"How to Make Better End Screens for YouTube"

We've talked about thumbnails and banners, but one of the other important and unfortunately often overlooked parts of a video on YouTube is the end screen.
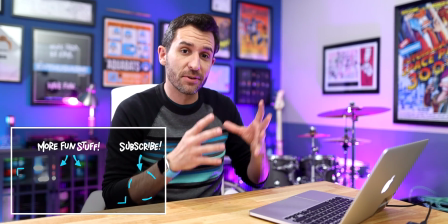9s
So for quite a while, I actually had a specific end screen template that I designed, which is kind of a pretty common technique. It's sort of the same thing at the end of every video. You can throw up links to a few of your other videos. You can choose them, you can have YouTube choose them, and you can put like a subscribe button in the middle or around them. And it works pretty well for a lot of channels, but for the past 6 months or so, I've made a much more active effort to make the end screens an actual part of my videos. So if somebody watches one of your videos and then they decide to watch another one of your videos, and possibly, much like you might after this video, even another video after that, that's a pretty good thing, right? And it also tells YouTube that, hey, if you show people these videos, they keep watching. And that helps your videos to be recommended to a wider range of people. So what I've actually been doing lately is featuring a specific video at the end of my videos. For example, when I made a video about this Rode microphone, I ended the video by letting people know that I also have a review for this Rodecaster Pro,
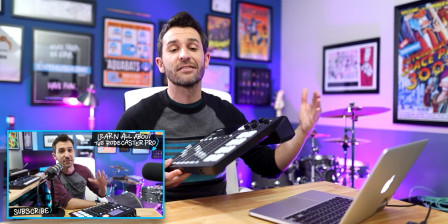73s
which they might be interested in since it's related to the video that they were already watching.
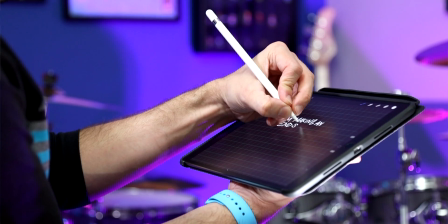79s
I also usually have a title on screen that draws attention to that video and explains what it's about in just a few words. I do also add the subscribe button on the end screen, and even though I don't like to spend time in my videos asking people to subscribe, I figure that if someone has made it all the way to the end of a video, there's a good chance that they didn't hate it. And so why not make it easy for them to subscribe and hopefully get more videos that they'll like. YouTube does allow 20 seconds for your end screens, but to be safe, I do usually keep mine at 19 seconds max and sometimes shorter.
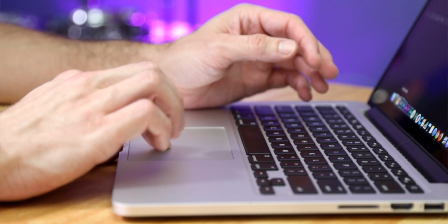111s
And I just make them right inside Final Cut Pro. But you could do something similar with pretty much any editing software because it's super easy.
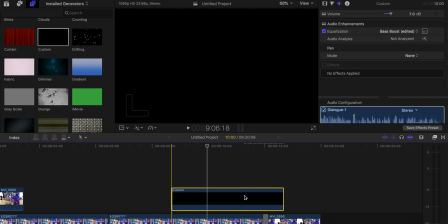118s
So I start first just by adding a basic color generator. I change the duration to 19 seconds. And then I change the opacity to 75% usually.
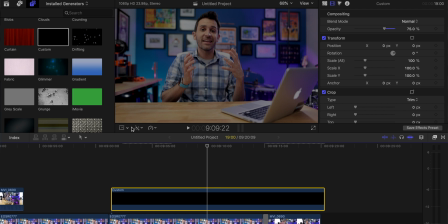131s
Instead of having that generator covering up the entire screen, I use the transform tool to resize it into a bar that will sit behind the title.
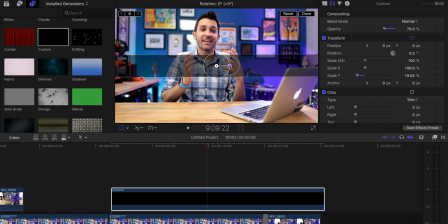139s
I usually like to make mine a little bit tilted, have it come off the edge of the screen. And rather than have my videos end on a single frame of my face paused in a potentially awkward position, I do usually add a still image or a video clip for the final 5 seconds or so.
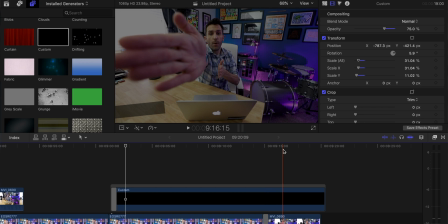155s
In the video I'm using here, I actually did use a blooper just because I thought it was funny.
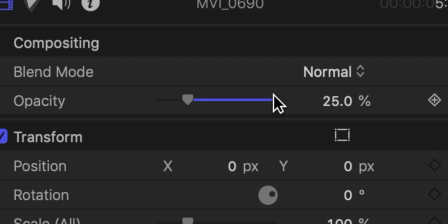159s
And I do usually keep the opacity of that image or that B-roll footage to like 20 or 25%,
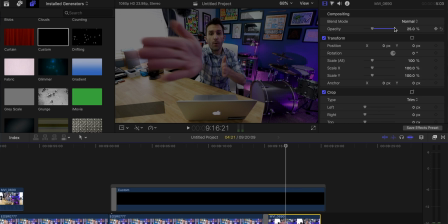165s
so that way it's totally out of the way and it keeps it in the background so that the focus is all on the featured content of the end screen. Once I have the first side done with the subscribe button and the black bar,
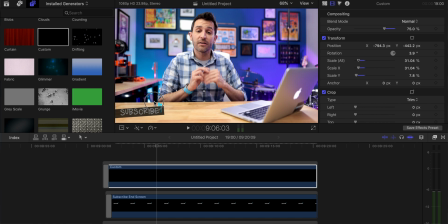176s
I just duplicate the black bar and transform it so I can move it up into the upper right-hand corner, where I can then resize it and add in the teaser text for that video, whatever video I happen to be featuring.
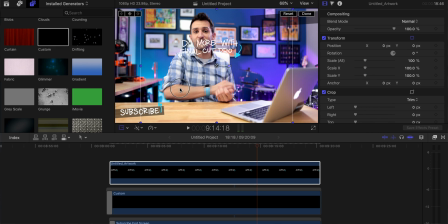191s
In the case of this video, it's all about Final Cut Pro, so the teaser text is for a video where I explain how to do other stuff with Final Cut Pro. So by the time I'm finished, I usually have 4 layers.
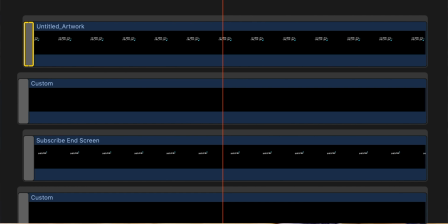205s
I have 2 of the generators that look like black bars, one in the lower right side of the screen, one in the upper left side of the screen, or wait, no. Okay, one in the lower left side of the screen and one in the upper right side of the screen because you're watching me and it's backwards. Lower left is where the subscribe button pops up, the words and everything. And up here is where the words will tease whatever video I decide to feature.
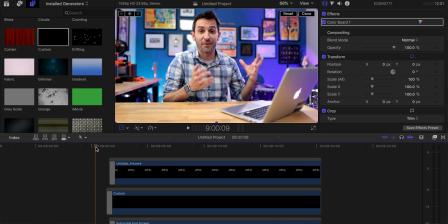232s
And then I do add simple transitions so that all those elements come on screen in a visually appealing and hopefully not super distracting way. And that's pretty much all that there is to it.
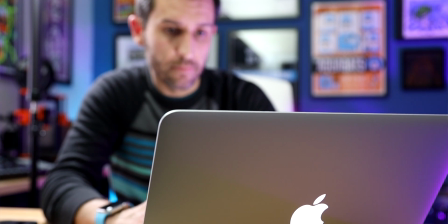241s
Of course, it does take a little bit of extra time and effort to go into the YouTube dashboard and add in all these extra elements once your video is finished uploading.